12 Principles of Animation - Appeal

But like I've mentioned before, one way that you can really add appeal to your animations is by using shapes,
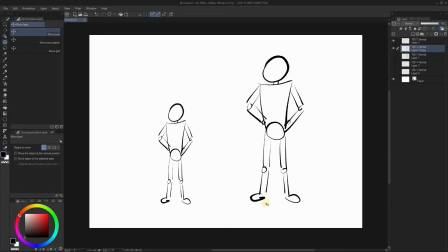[4:16]
different shapes, okay? So now if you remember with genie he doesn't have legs so he has that shape to it okay so let's do that okay so i've pre-drawn
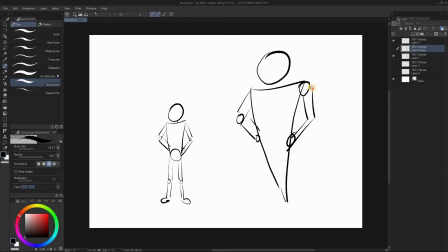[4:30]
this so now we've added a triangle okay so now genie looks completely different than aladdin because his body is completely different you can see there is a triangle shape to this animation and immediately now you can
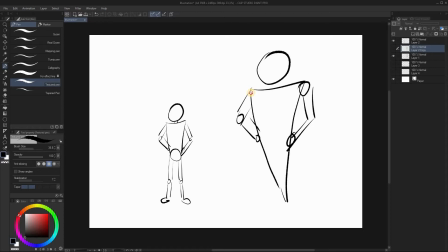[4:49]
see it's not just your sizes that you've changed to make it look different and more appealing now you are using shapes now let's add another shape remember another character from the movie aladdin is the carpet now instead of having as you can
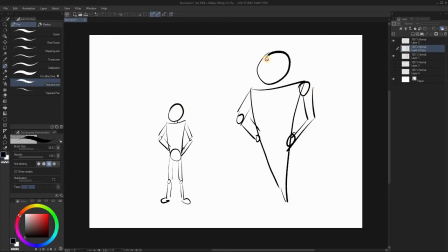[5:07]
see we've got some circles we've got a triangle especially with the heads are the circles the hips we've got a triangle but now if we add the carpet okay now
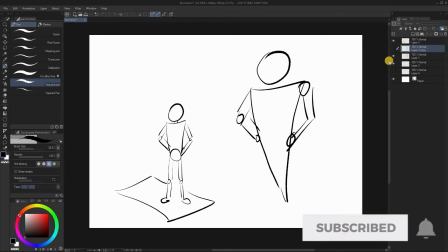[5:18]
things are starting to look interesting uh we've got like a um
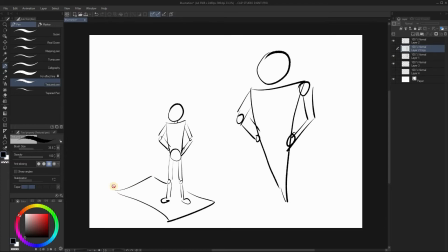[5:24]
you know we've got a square shape now as well so as you can see by using shapes um different um yeah with we use different objects or shapes and to make things look a lot more interesting we can play with the size the different sizes so that all your characters aren't the same size they are different sizes because imagine if we look at disney's snow white and the seven dwarves okay yes all the dwarves are the same size but imagine they were the same size as as snow white then you can't actually say snow white and the seven dwarves because now it actually will be Snow White and the seven men because they're the same size as her. So you can really play with size as well to make it interesting and to help tell your story so much better. Now another thing you can do and that you should always remember when you want to create interest in your drawings, especially when it comes to character design, is to avoid certain things. So let's say I want to draw a forearm,
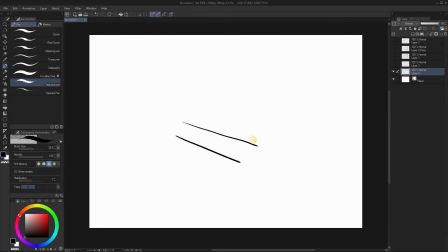[6:39]
okay, so we can have like that, that looks like Pinocchio's forearm, but it looks boring, okay, so what we can do is, let's move this bit to the side. so how can we add some more interest to it okay what we can do is
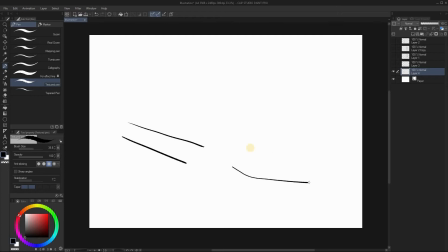[6:56]
we can make the bottom line a bit skew and the top skew so they are not the same they're not parallel they add interest um so by just making two straight lines two parallel lines for a forearm well that kind of looks it looks boring there's nothing appealing to that but if you add some different shapes especially if you add opposites to your to your lines it really adds some
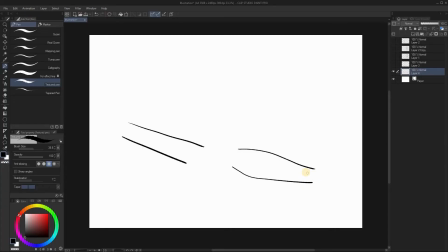[7:32]
interest it really looks interesting and appealing to your character to your drawings so guys this is just a quick summary of appeal, how to add appeal to your animations, to your character design, your scenes and props. You can incorporate this in basically all of your designs, your characters, your props, your backgrounds, everything. So remember to try and make everything look appealing by using your different shapes like circles, triangles, squares, all of that. Use your different sizes. Make one character small and another character much bigger.